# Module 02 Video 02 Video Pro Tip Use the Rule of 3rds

In this video, we're going to be talking about the rule of thirds.
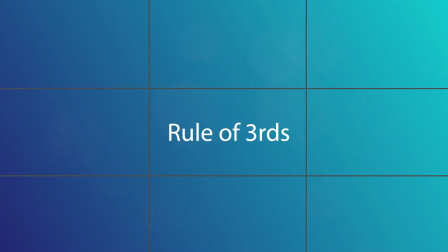Basically, it's when you can imagine the frame looking like this, divided into 9 squares. 3 lines horizontal, 3 lines vertical.
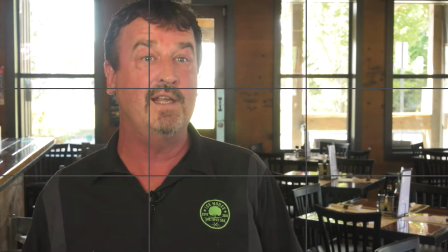The biggest rule is that you want the person's eyes to intersect, or at least be just above, this top horizontal line.
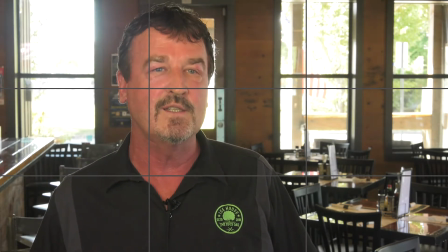In fact, it's worth knowing that in cultures that read from left to right,
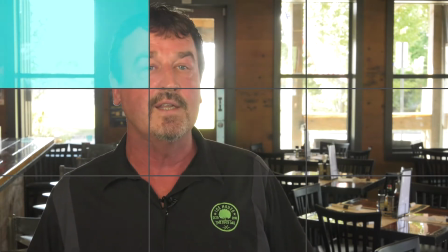that this top right part of the frame is the most important to them
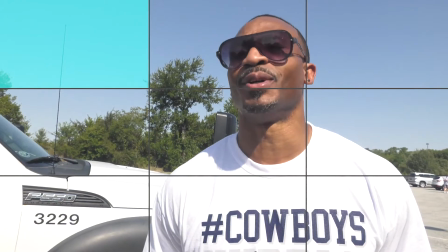because that's where someone's eye naturally goes to start reading.
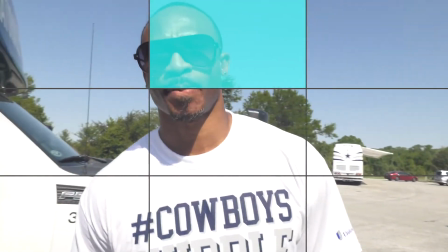So to them subconsciously, it's sort of where everything in the world starts.
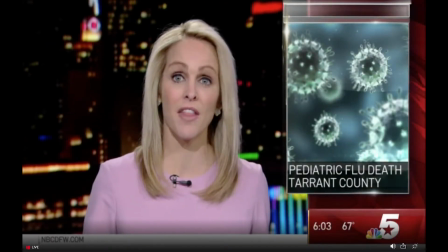It's also why a lot of times you see floating boxes on the right side of anchors on the news.
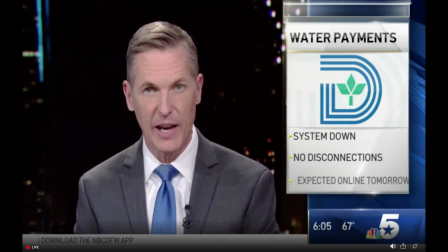Again, people read from left to right. That means that the first thing the viewer naturally sees is the anchor.
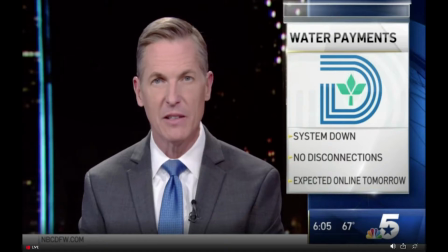Then, as their eyes move right, they then read the text in the box.
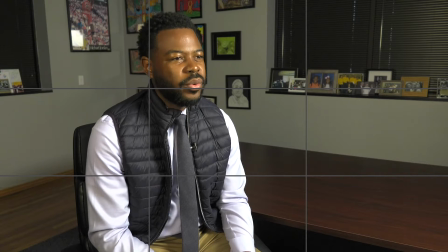Keeping someone's eyes on that top horizontal line will also help you control the amount of headroom that somebody has.
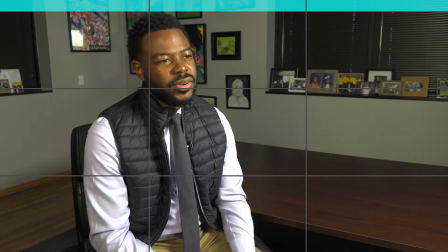You want a tiny bit of space at the most.
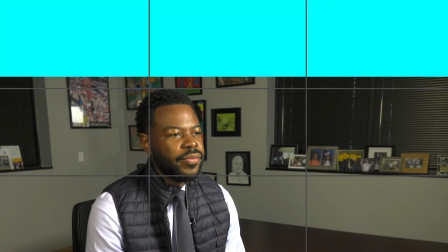Anything nearing 1 square of space is far, far too much.
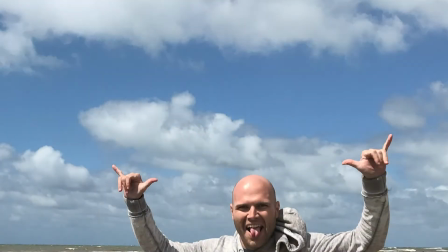Anything beyond that, and it's like when you're on vacation and you ask strangers to take a picture of you, you're lucky if you yourself are even in the shot. You can also compose some of your B-roll this way. Also too, while we're on the topic of interviews, know that as you do your interviews throughout the day,
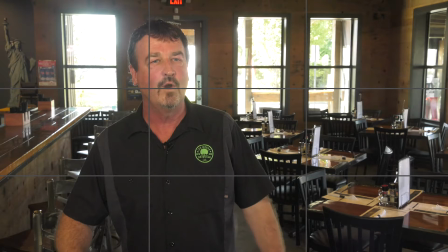that you should alternate between putting people on both the left-hand side and the right side of the frame.
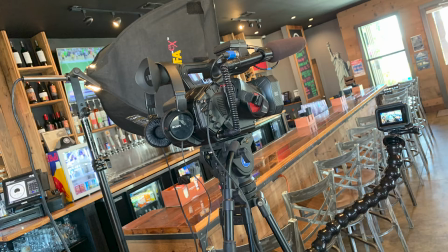And you'll definitely need a tripod to do this. And as I'll explain again here in a few moments, it's all because most video cameras,
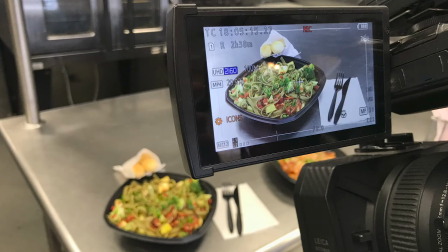their LCD pops out on the left side of the camera. And therefore, you as the user will always be on that side.
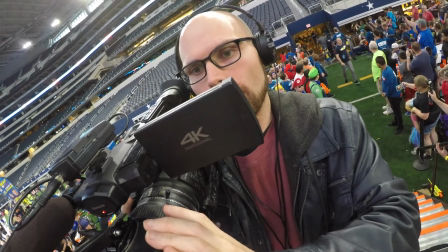In fact, 100% of the time, you will be on that side if you are holding the camera handheld.
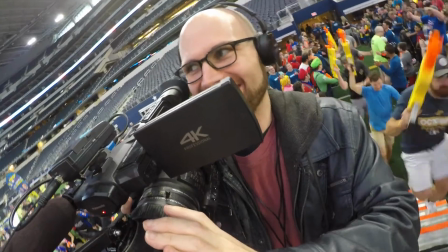Because that's the only side the viewfinder's on. You can't move the viewfinder to the other side.
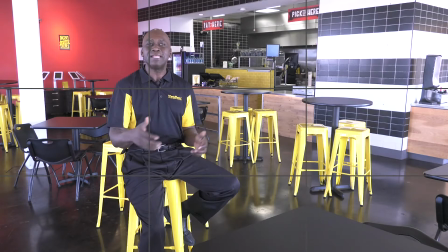So, to put somebody on the left side looking right, you have to lock down your camera on a tripod. It's really easy as a one-person band to always put someone
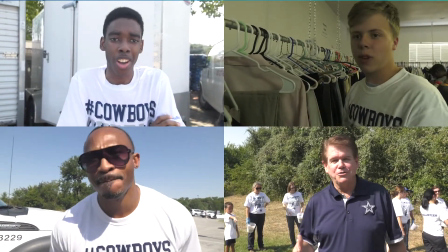to put all your interviews on the right side with them looking towards the left,
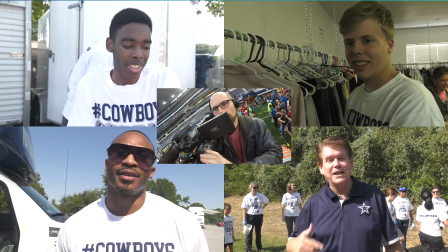because that's the side of the camera that the viewfinders are typically on. And obviously that's very helpful to a one-person band because they can see what their shot looks like. If the person moves, they can adjust it. If they go on the other side, it's not.
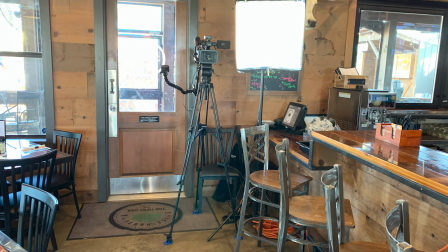To reverse that, you have to sit on the right side of the camera, which always makes me a little uncomfortable because if the interview moves during the actual interview, I may not always see it. Now, a lot of times I'm kind of teetering over this way just for a couple of seconds as the person's talking to me and then coming back. But depending upon your environment, you may not have the physical room to actually move over and see your LCD. So again, being on the right side of the camera, it can sometimes be a little bit of a gamble.
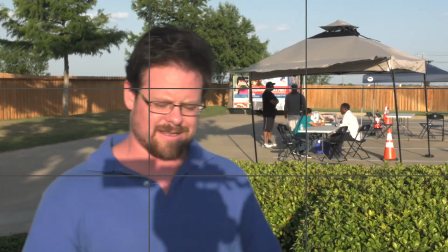If somebody moves during the interview, I may not know it because I can't see the LCD screen,
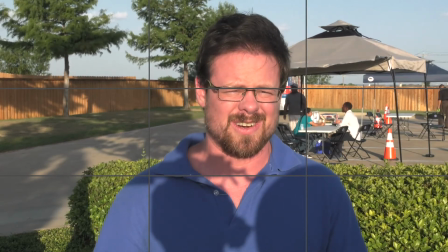so I don't know if they're still in the shot.
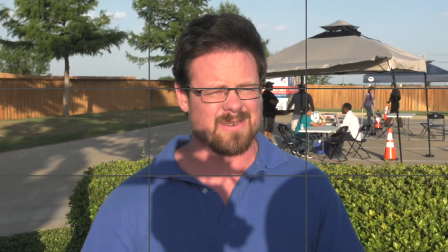Even with this, it's still worth investing some effort into getting interviews on both sides of the camera. Now, as you're doing this, let's talk about conflict in a story, because one of the important things to point out when we're talking about putting people on opposite sides of the camera is that this subconsciously signals to the viewer
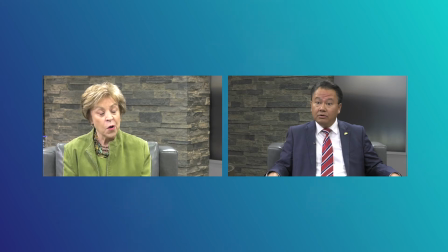that we're hearing from someone new and that they're different than the person that we just saw in the piece.